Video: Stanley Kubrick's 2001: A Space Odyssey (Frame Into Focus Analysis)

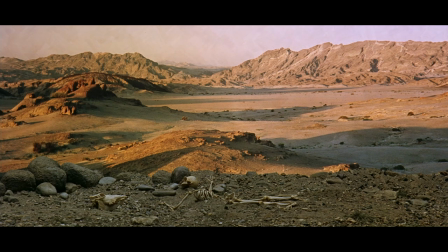When we normally look at Western heroes,
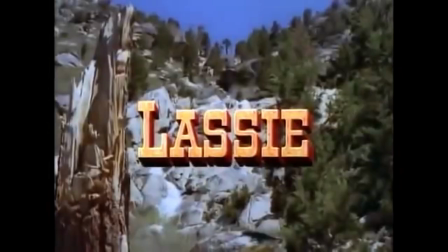what normally characterizes them is traditional Judeo-Christian morality, surrounding compassion and pity.
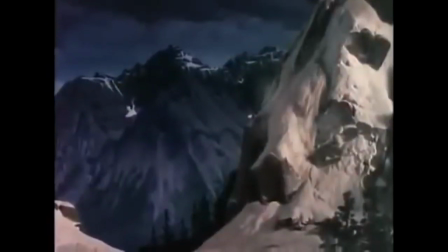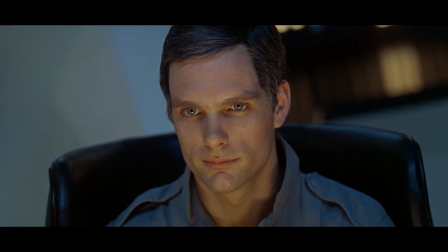David Bowman, on the other hand, is based not on his morality,
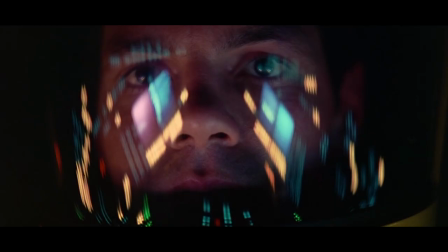but defined by his intelligence, bravery, and the will to survive.
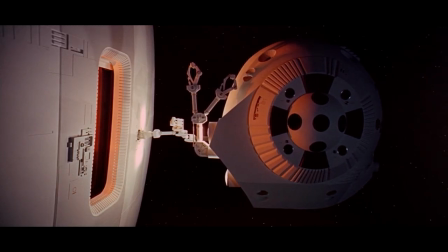He is defined by his ability to overcome, not through just logic, but by human instinct.
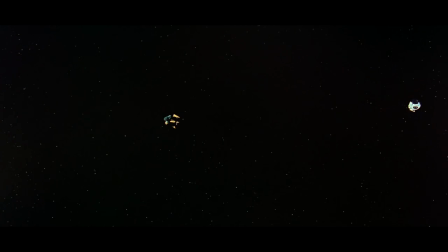Later in the film, astronaut Frank Poole is murdered by the HAL 9000. We see David Bowman take his ship to retrieve a corpse.
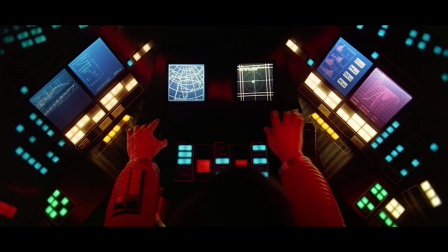And here, Bowman ventures far, far, far, far, far off to save something that is essentially of no value.
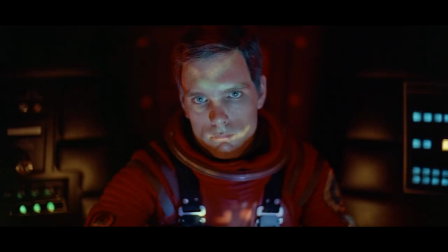David Bowman could very well die here for nothing. nothing.
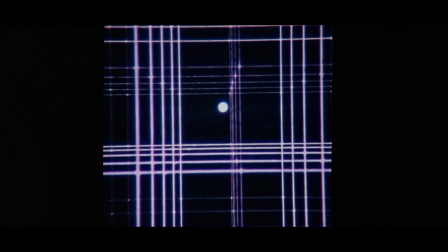This is what we normally would expect from a hero character.
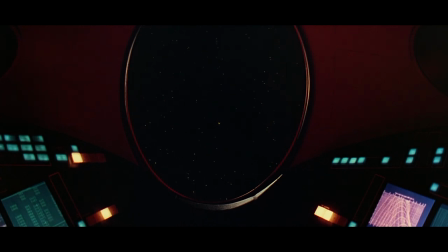However, in order to save himself and to defeat Hal, he finds that he must go through an airlock.
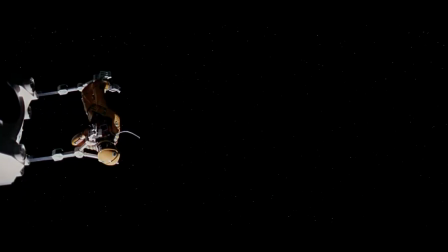The problem is that to do so, he finds he has to discard Poole's body into the abyss.
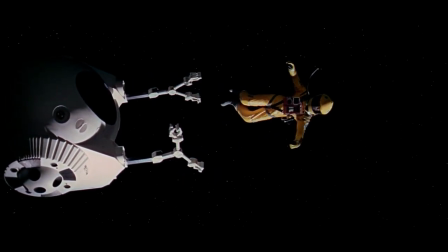Like, actually take a moment to think about this. What other film have you seen a hero do something like that?
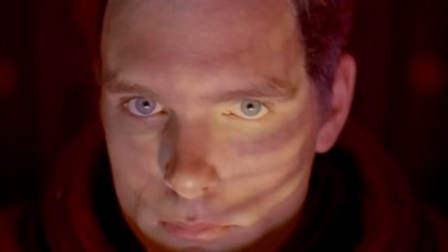This goes against the standard Judeo-Christian concepts of pity just to throw aside the body of someone for yourself.
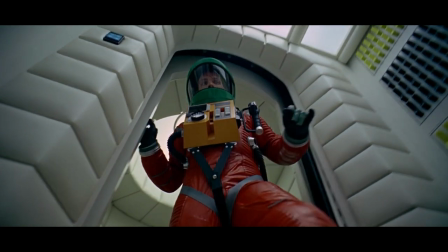However, the nature of this egotistical act would be a moral act to Nietzsche.
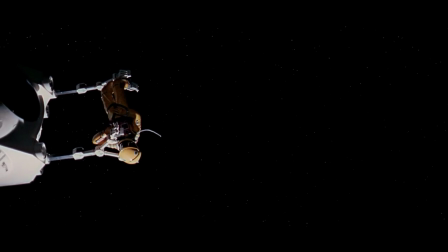This is a shrugging off of all that is weakness. A dead body does not create value.
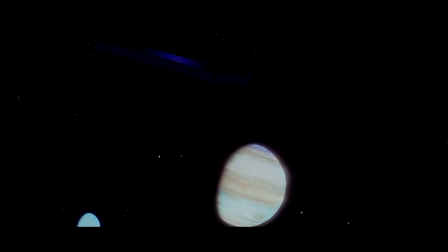To Nietzsche, it would just stink up the place. Bowman is forced to abandon his old values for the values of the Superman. Again, And I want to reiterate the Superman's values. The Superman's values are of creation, such as strength and power, and the will to survive.
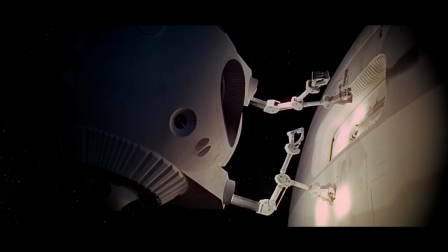Bad values are weakness, cowardice, or anything that doesn't lend people the ability to overcome resistance.
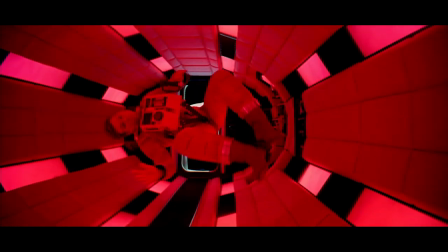It's only with the will to power, Bowman is able to cross that threshold to overcome his machine adversary.
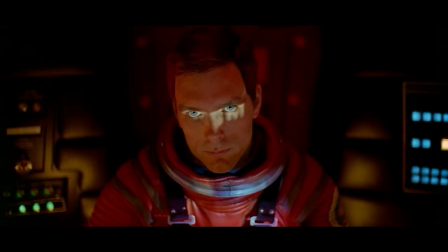And yes, we have another door motif.
Open the pod bay doors, Hal.
However, this pod bay door is much more than a door.
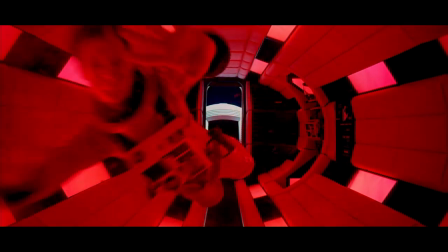We see Bowman escaping from his ship like a child being born underwater. Here, we see another rebirth from a door.
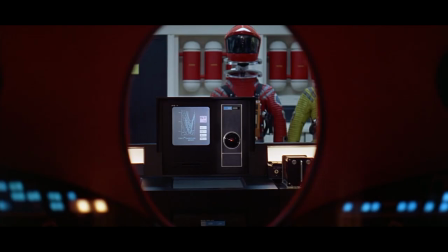To me, this cements the monolith being a symbolic doorway to intellectual rebirth.
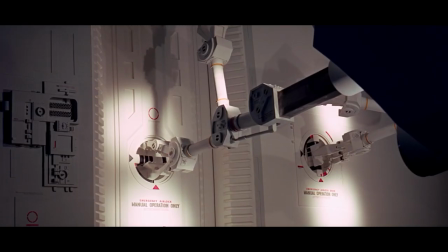Howl himself looks like the pod bay door, as if he is an evolutionary threshold to be surpassed into a new rebirth. To open the pod bay doors Bowman has to turn the eye of the door as if shifting his own perspective.
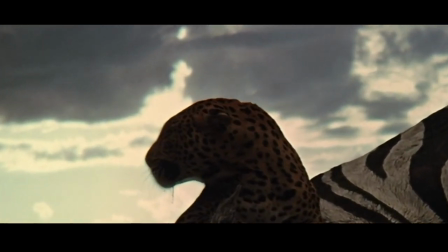Much like the apes will soon have to overcome the leopard, man has to overcome this new technology.
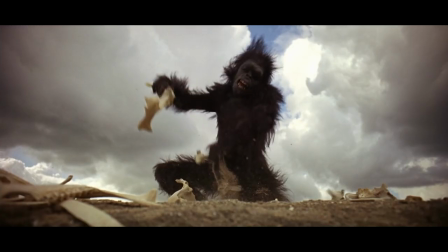Afterwards Kubrick frames Bowman from a position of power.
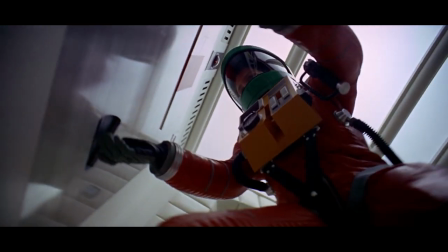The camera is on the ground and much like the apes self overcoming, we see Bowman from up high.
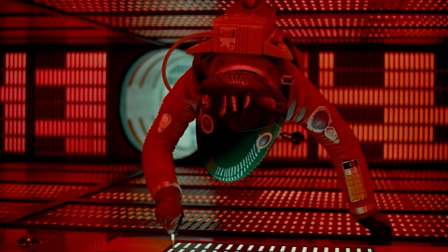Bowman, the higher man, puts on a green helmet, a fun visual gag, classic color for an alien.
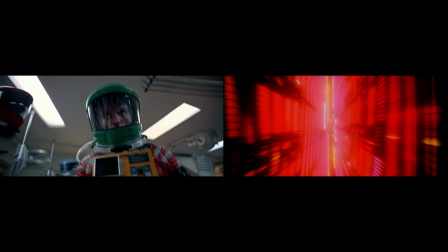He even has two little peepers on top, like he's evolving into a creature of higher intelligence before her eyes.
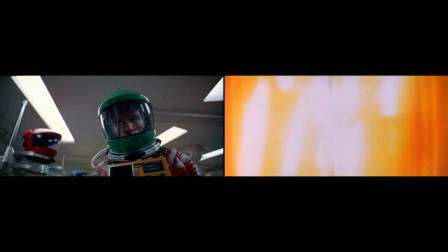His suit is now multicolored, like the Stargate as well.
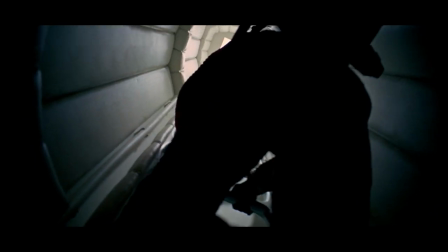After ascending to heights previously unseen, Bowman kills the machine, much like Odysseus kills the Cyclops.
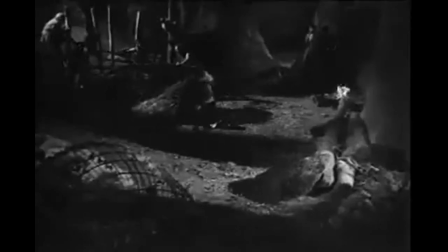David Bowman reminds us of two hero characters, King David, who slays Goliath,
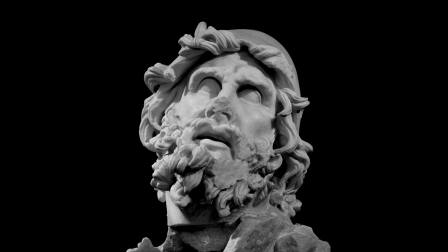and Odysseus from The Odyssey, who could string a bow that others couldn't.
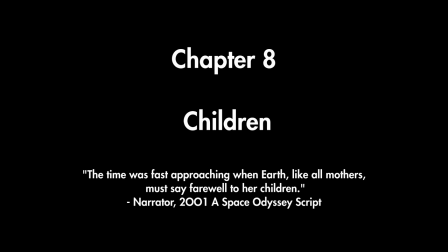Which I mean is acceptance speech about Icarus at the Director's Guild. I mean, nothing could be more perfect. The myth of Icarus and flying too high for success.